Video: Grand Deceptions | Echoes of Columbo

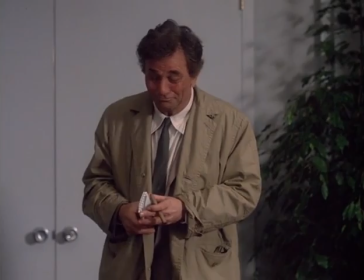[4:20] I'm gonna be back, you can count on that.
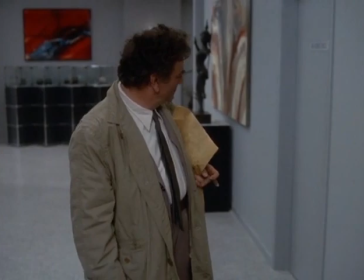[4:22]
It even features a fish-out-of-water scene where Columbo wanders off at a strange institute, like the Psychic Institute or the Sex Institute.
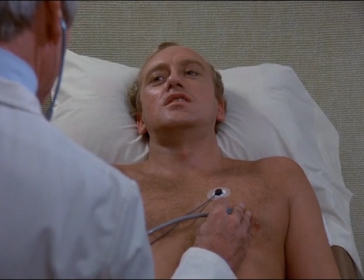[4:30]
Other Simmons-era staples include an ironic comment after the murder.
I think we just lost one of our men.
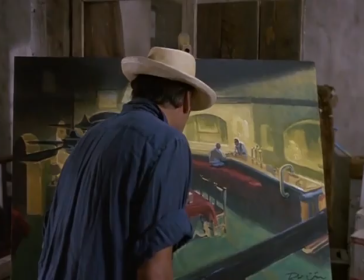[4:37] No, I never felt better in my life. I think it came out suitably, don't you?
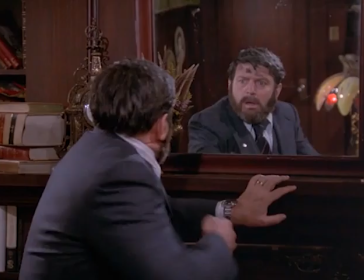[4:42]
There's also the moment where Braley tries to wipe up the mud, recalling Brandt frantically wiping at the soot.
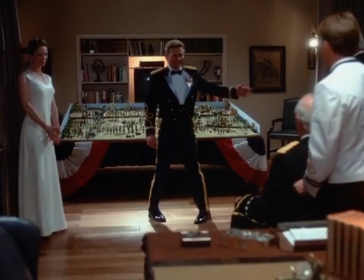[4:48]
We even get a moment where we think the killer's alibi is going to be blown.
Happy birthday, Jack. But then he's there all along. Vito.
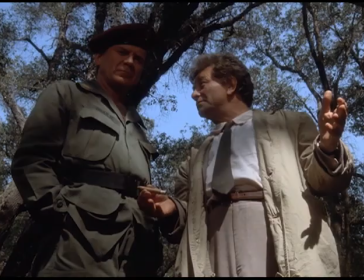[4:57]
If you don't like seasons 7 and 8 of Columbo, you probably won't like this as much as I do.
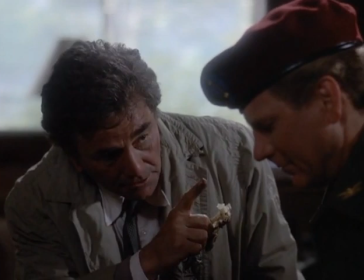[5:03]
But dig deeper. That's what we're all about here, baby. Because Grand Deceptions is a goldmine of amazing moments.
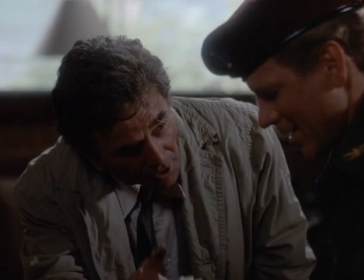[5:09]
The little rant about mud.
Green mud and black mud. Wet mud and dry mud.
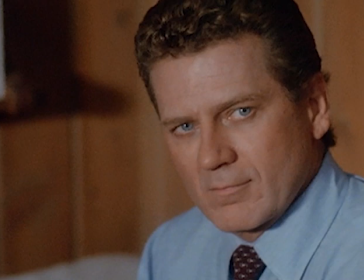[5:15]
And then this.
My wife. That's Mrs. Columbo.
That slays me.
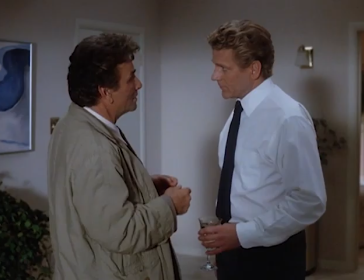[5:19]
For a villain often derided as stiff and uninteresting, Braley has some great, well-written showdown moments.
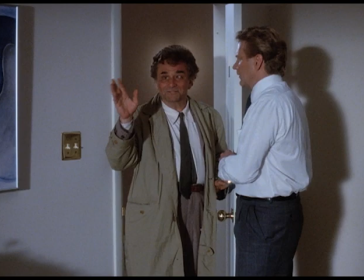[5:25]
The episode really highlights these important battles, building up a relationship between Columbo and Braley that's a symphony in false camaraderie and suppressed rage.
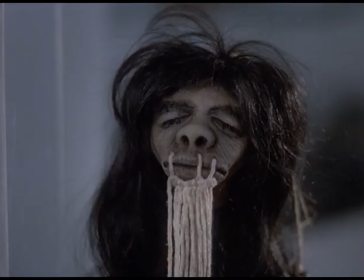[5:34] You have my confession. Well, I certainly understand.
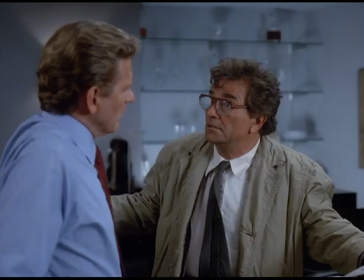[5:38]
The shrunken head scene at the Foundation has such effective escalation, so many story beats, that it could almost be a one-act play.
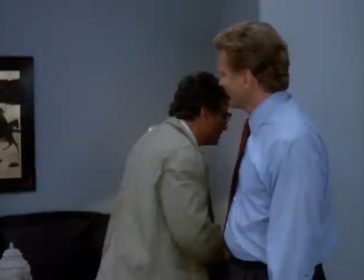[5:45] I guess we can say this fella, he's a lesson to all of us.
Columbo lays it on thick, acting like he's leaving, bursting back in, says another goodbye.
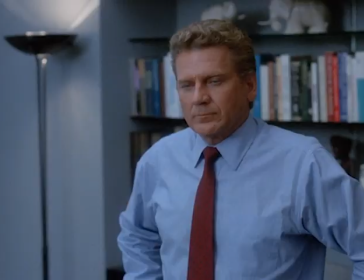[5:54] Why again?
Braley closes the door, then Columbo comes in again. Look at this slow burn, hands on hips.
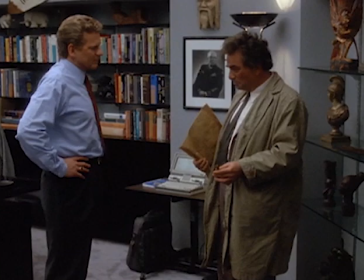[6:00]
Each showdown between these two is a seminar on how to write the show.
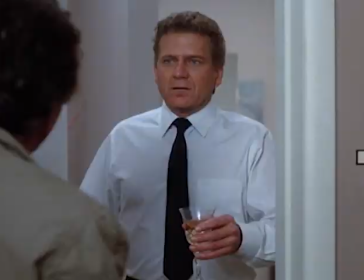[6:04]
When Braley opens the door and sees Columbo, he looks horrified, and the lieutenant beams with joy.
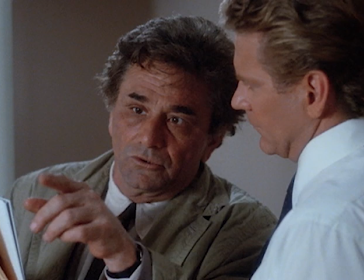[6:10] Well, this is some surprise, sir.
The colonel tries to usher him out, but it's one more thing after one more thing.
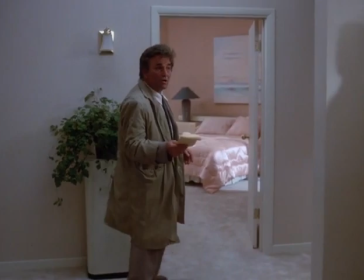[6:16] Except, but then, do you mind if I used your washroom? Lieutenant, I do have an engagement.
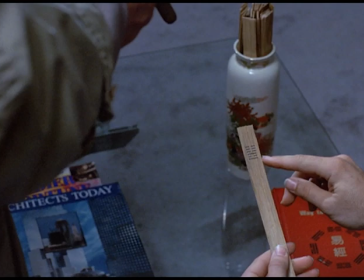[6:21]
In the final confrontation, we get a nice callback to the I Ching sticks from before. The wordplay is fun.
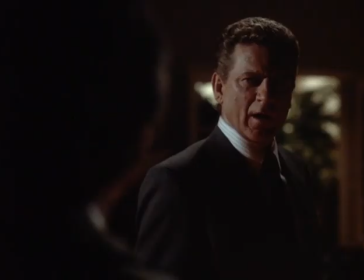[6:27] Why would he walk on his toes? Why would the police be looking for him?
And the way the scene builds on all their previous discussions brings this satisfyingly full circle.
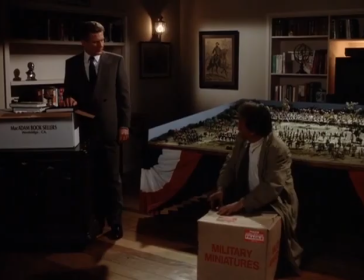[6:36]
Like the shrunken heads. The simmering animosity is finally laid bare, leading to one of my favorite lines in the entire series.
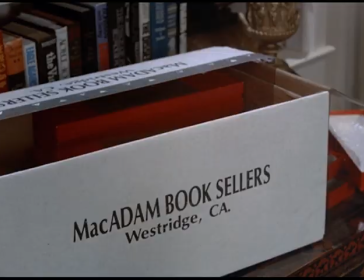[6:44] Better be toy soldiers, sir. Don't patronize me, Lieutenant.
Now, the final clue here is the deal with the box of books versus the box of toy soldiers.
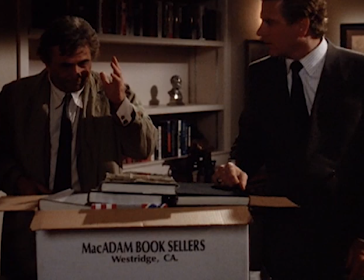[6:52]
People always gripe about this. How do you get the deliveries switched like that? We've already seen that Braley is a man with serious connections.
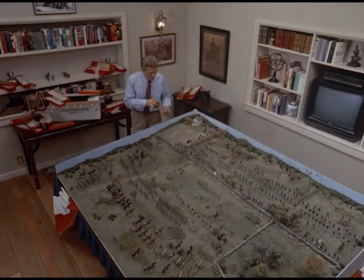[6:59]
I think he easily could have arranged this deception, even made the shipments himself. It's not that important.
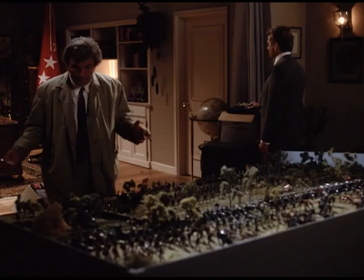[7:05]
What is important is how the final clue busts Braley's alibi of setting up the Civil War diorama.
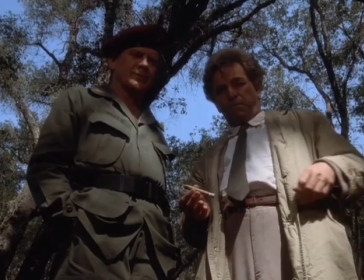[7:10]
The alibi is built up as absolutely central to the plot. He mentions it to Columbo right away.
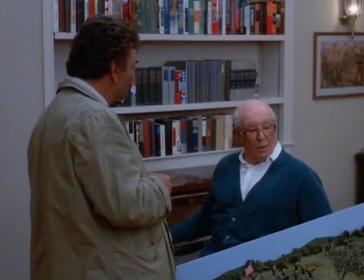[7:16] Well, I played with toy soldiers, setting up a gift for the general.
The general mentions it.
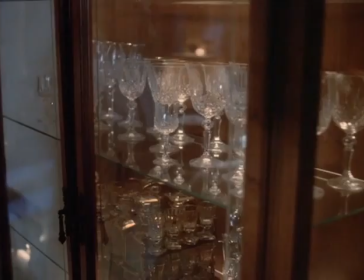[7:21] Frank Braley did that last night.
Braley says it again.
I enjoyed myself with the general.
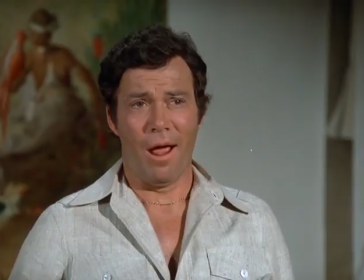[7:26]
And it's mentioned again.
But the books without the soldiers? There goes the big surprise.
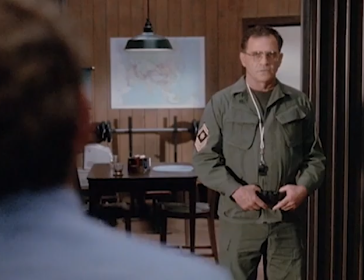[7:31] An ironclad alibi.
And think about it. Once Columbo has proved what Keegan knew about Braley, and all the blackmail, lies,
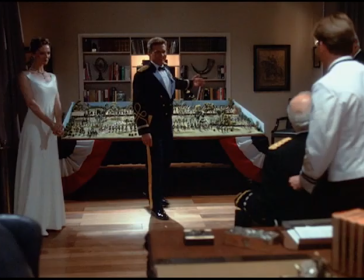[7:38]
and arms dealing have been exposed, that alibi was the only thing that would keep the colonel safe.
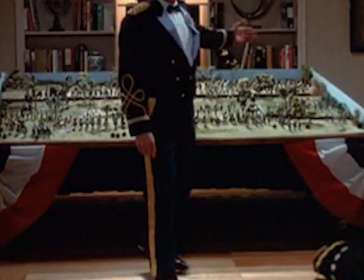[7:43]
Busting it creates a rock-solid case. The Civil War diorama is thematically central to Grand Deceptions as well.
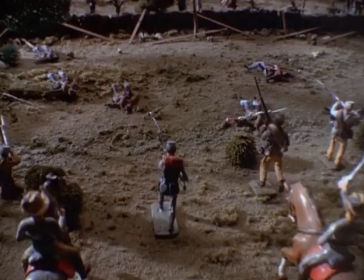[7:50]
We start with a pan up from it and end with a pan down to it. We see the flash of cannons and the cries of men as we pan across it.
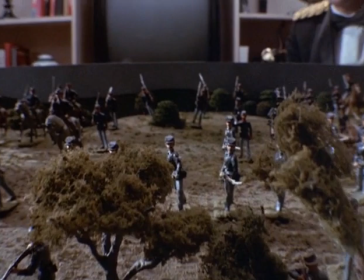[7:57]
And of course, Keegan's fate is mirrored by the soldier toppling over.
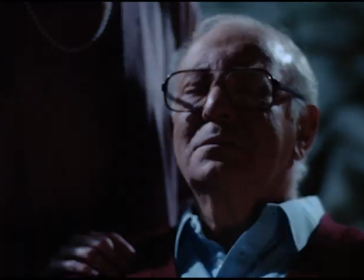[8:01]
When Paget says heartbreak, we zoom in on a general on horseback, foreshadowing the general's own real-life heartbreak.
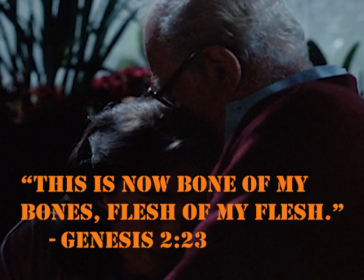[8:08]
And the source of it? His words. Flesh and bone. Echo Adams when beholding his wife Eve.
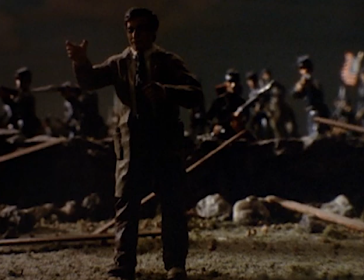[8:14] This is now bone of my bones, flesh of my flesh.
And of course, we get the fun touch of Columbo himself appearing on the table on the Union side.
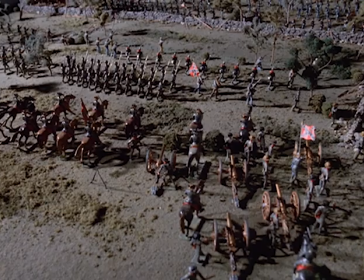[8:23] This one's on the side that won.